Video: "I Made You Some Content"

He's saying exactly what he wants, and exactly the way he wants to, with all-time levels of confidence and skill. There's a lot I could say about the material, more than I could talk about in a single episode of Art.0. But that's okay, because I'm actually not here to discuss or critique comedy. I will take a close look at some of the material later on, but I'm interested in this special because of its form more than its content, or at least I'm interested in the content insofar as it relates to the form. What do I mean by that? The whole special is filmed and put together in such a way that it's very, very reminiscent of social media content. I know that Netflix isn't actually a social media platform, per se, but other than the that one small detail inside appears to be user-generated in every way.
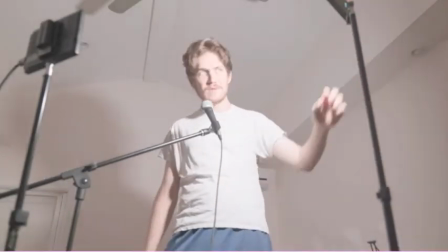Due to the whole COVID situation, the whole thing is done almost entirely by just the one guy, Beau,
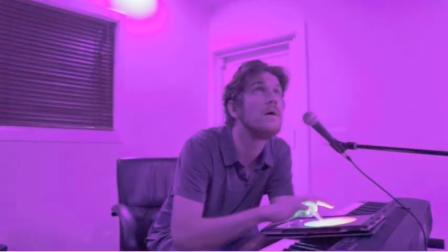who uses homemade recording tactics to solve the very difficult logistical problem of
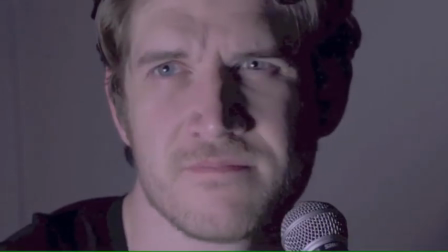producing a full 90-minute length special in the confines of one room. Some parts are actually very highly polished, like this segment.
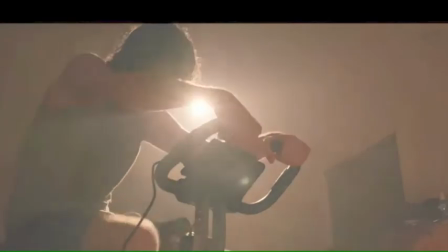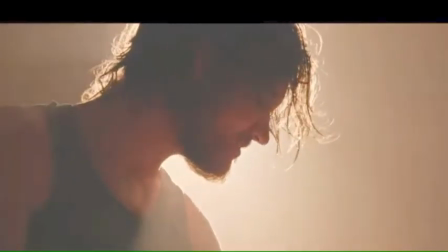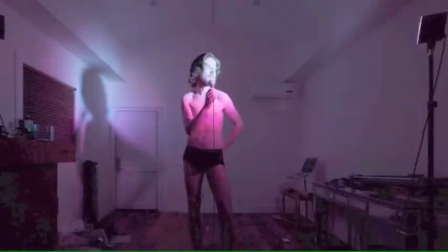Others are kind of low-tech and simple, like here, when he orchestrates the entire light show for this song with nothing but a hand-held flashlight and an impromptu set of house lights connected to a pedal board.
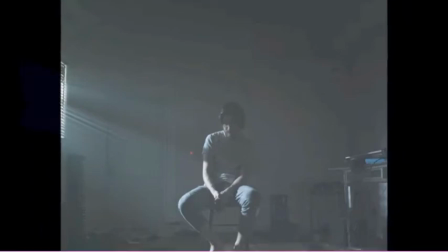Sometimes he'll actually change the technical elements like the format of the screen to make this special look more like content.
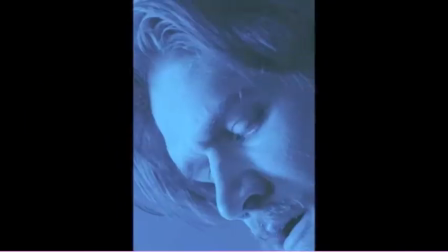Here he's going from landscape to portrait style to make this song look like something you'd see on your phone screen. Even though each of these pieces has a different finish, so to speak, what links every single one of them in terms of their overall format and style is that they all look perfectly at home on YouTube. So why does it matter that Burnham has made these stylistic and technical choices? It's interesting that he seems to be synthesizing what we know as content and what we know as performance, but of course I'm interested in the implications of this. What is he saying about the broader paradigm of today's entertainment culture? I've got to step back here for a second. Content is something that many, many people subsist on, endlessly consuming without any real thought. And that's truer than ever these days. After almost a year and a half of lockdowns and stay-at-home orders, there's a lot of people who have probably run out of internet to scroll through. And it seems fair enough to say that what we consume makes us who we are. You know the old adage, we are what we eat. So if the content we consume is trash, then we become trashy. Sorry, but it's true. So Bo's piece, as self-proclaimed content, is here to fill the void, give us something to point our faces at, like all content.
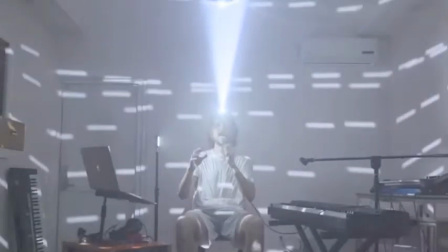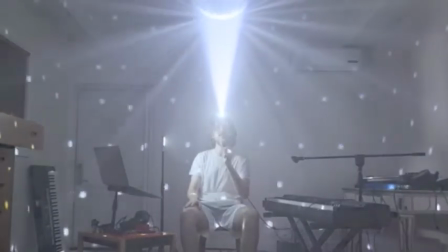Except it's not the kind of content we can just point our faces at, is it?
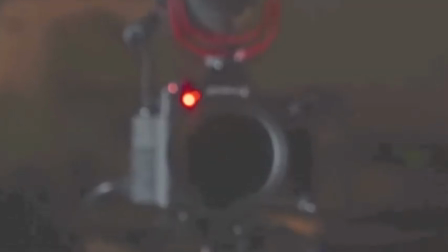I would say that Bo's special is a kind of anti-content, or perhaps and meta-content,
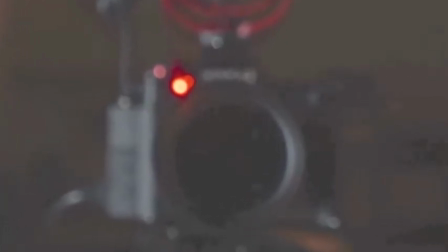and what it does is perform a very conceptual but very apt critique of the quote-unquote point-your-face type of content,
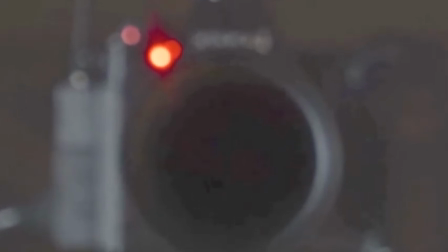and it reflects on what the face-pointing, if I can call it that, type of content has done to an entire generation's culture and mindset. Check out this segment here.